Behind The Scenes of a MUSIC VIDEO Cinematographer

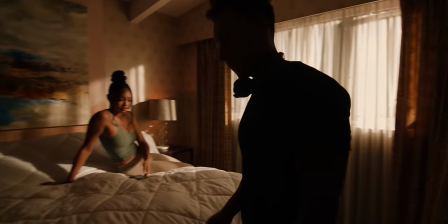16:38 And basically, we just had the 1200D pushing through that window. and I think I'm just talking about pushing another light to have a soft key which we
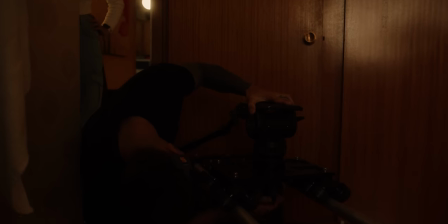16:47 didn't eventually use we just used the one light pushing through which is hard light
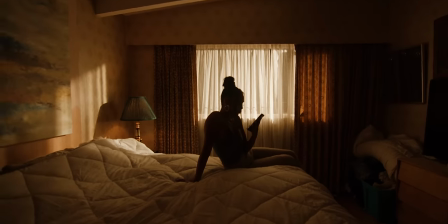16:51 um the mini a left just really renders hard light so beautifully
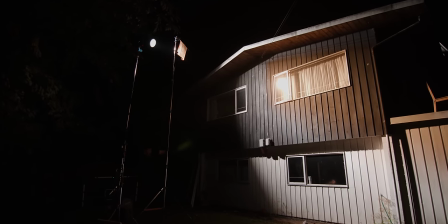16:56 so we didn't have to diffuse it and there's the setup there's the 1200d through a cto
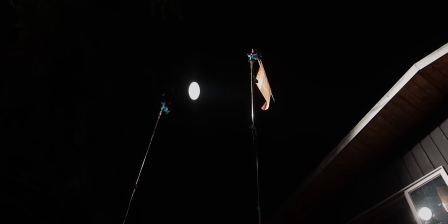17:01 gel look at that that's some shitty rigs right there um here's
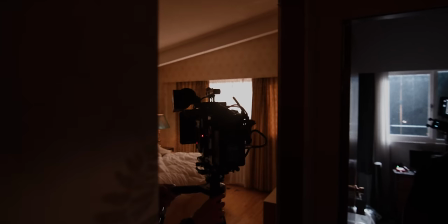17:05 doug with the steadicam he's coming in for this beautiful push in revealing
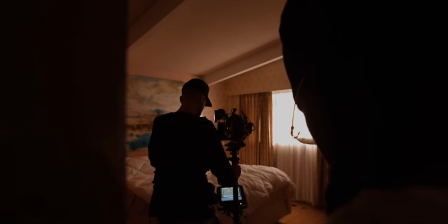17:10 the girlfriend on the bed and my gosh that room was beautiful i'll
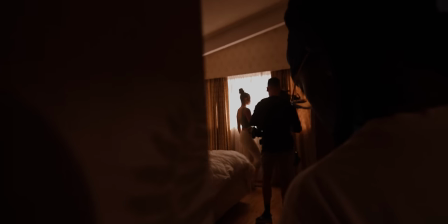17:15 show you guys some footage of what it looks like but oh my god the wallpaper the texture so much depth it was funny we shot this at
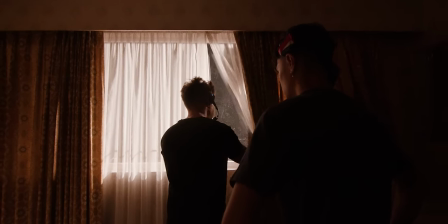17:22 night um but we made it look like day very successfully even though she was opening the blinds to go see him um it worked out really
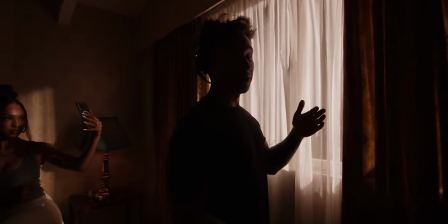17:29 really really nicely now we're gonna cut down the light a little bit and soften it well it's already pretty soft but we're gonna use diffusion just to
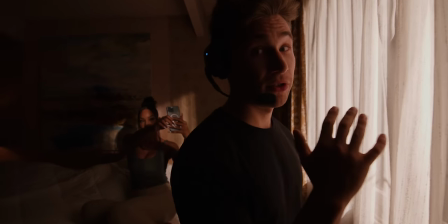17:36 cut it a little bit um because when she comes up to the window it's a little hot so peter over here is going to help us
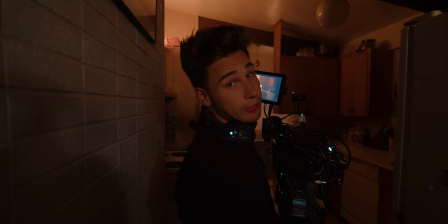17:42 with that okay so i think my microphone on the day was very very quiet it was just not working
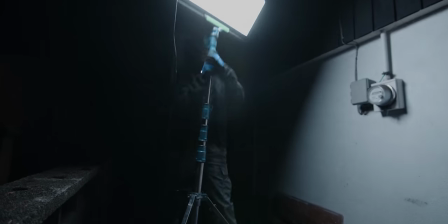17:49 but basically i was just saying i was setting up the frame here just to kind of get a rough guideline of where i'm going to put the lights we're going to play some moonlight
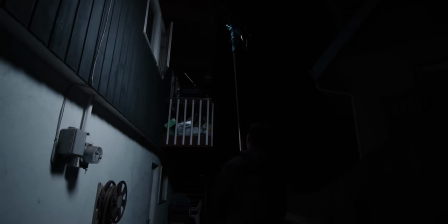17:57 here in this kitchen and you can see Peter there he's raising up
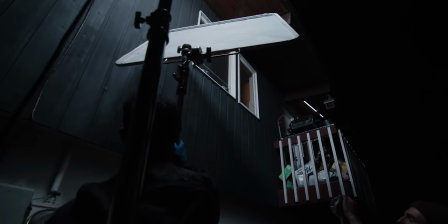18:02 our light and diffusion we had to get mambo
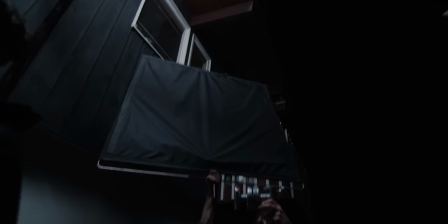18:08 stands which is like the tallest stand you can get because we
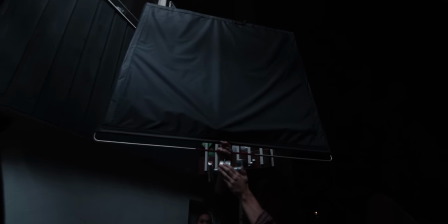18:13 measured that in the tech survey or the location scout as you remember in the beginning of the video so I
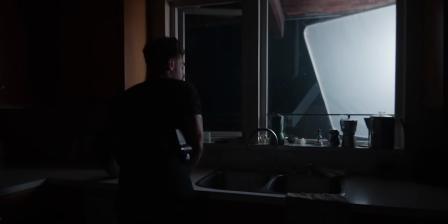18:18 knew that we needed a tall stand and there they are setting it up there's the diffusion we set up the diffusion because moonlight is not
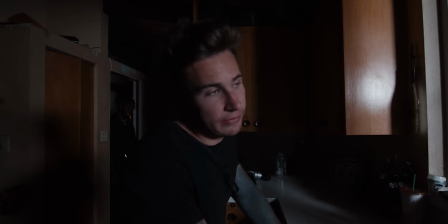18:26 hard and it's very soft and that's how I wanted it and I think in this clip I was just saying the same thing we're just trying to cut
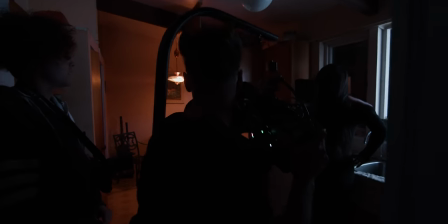18:34 off the light and diffuse it because it looks really really sourcey on that wood and then here's us actually filming it and it turned out
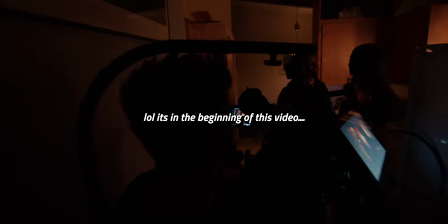18:42 pretty good I wonder if I have some clips I could show you guys if I do I'll add it here but yeah and then we did a scene
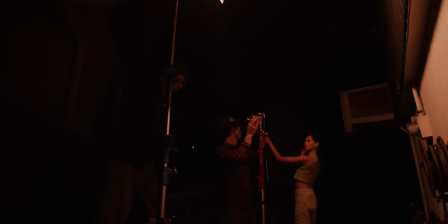18:50 same place but with just sodium vapor color temperature or more warm orange just because he wanted the contrast between
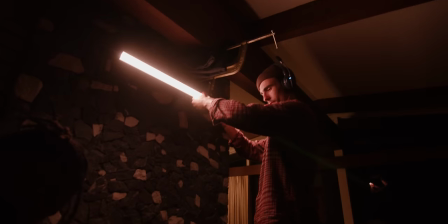19:00 the cold moonlight and that and then here we are in the next scene this was the last
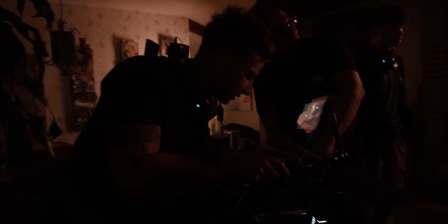19:05 scene of the day and this was like this little fireplace scene and it turned out really
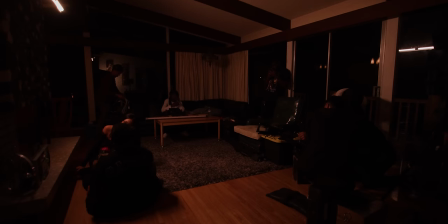19:11 nicely and we just had one tube light it was very simple you can see the fire going and it's just kind of this loving moment between the two characters and uh
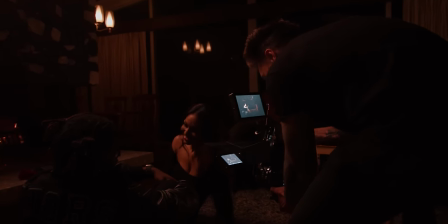19:19 there's me rocking handheld with the mini lf um without any easy rig um and uh yeah there's me checking the shot and everybody was really stoked on it which was really awesome here we are day two oh my god very excited about this okay so we
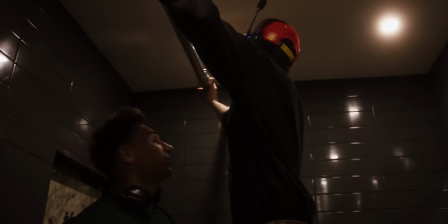19:34 started in this bathroom and what we're setting up right now is this thing called a polecat so a polecat is basically this big pipe that you can
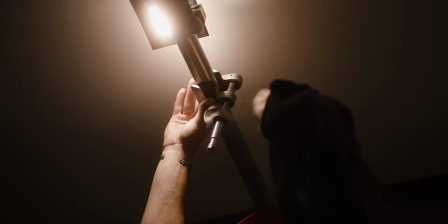19:42 squeeze between two pressure points and it uses pressure to basically stabilize and hold in place and what you can do there is rig up a light
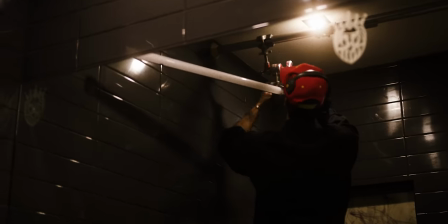19:51 and we rigged up a tube light and the reason why we did that was because the steadicam was going to do a 180 around the character and
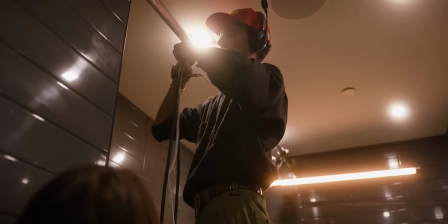19:59 we there was nowhere to hide the lights to make the light nice and backlit so you can see here there's the light rigged up.
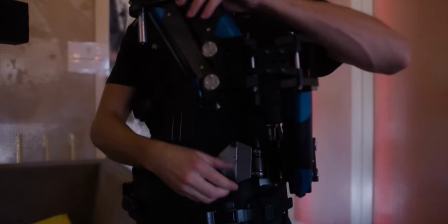20:07 There's me trying out the frame to see if I would see the light.
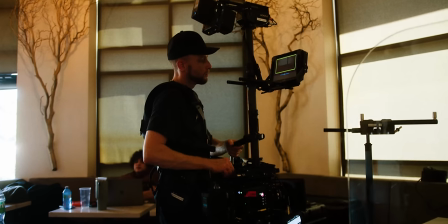20:11 Um, and there's Doug, you know, getting ready with the steadicam, just an awesome steadicam operator.
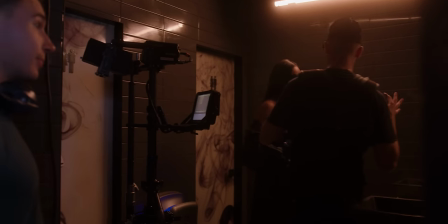20:18 If you guys are ever in Vancouver, Canada, you need to hire him. He's phenomenal. Um, but yeah, that's the bathroom scene.
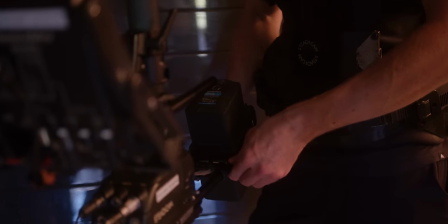20:25 He's just balancing the steadicam. Um, you know, there's tons of little spots where you have to balance it.
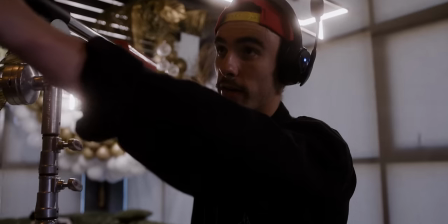20:31 And then I sent my gaffer hunter to go pre rig the next scene because we were a little bit behind.
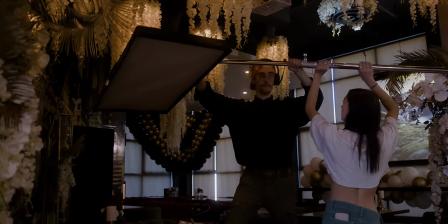20:38 So I just wanted to catch up on the schedule. And what that is there is like a menace arm, but it's called a junior boom, one of the most handy tools ever.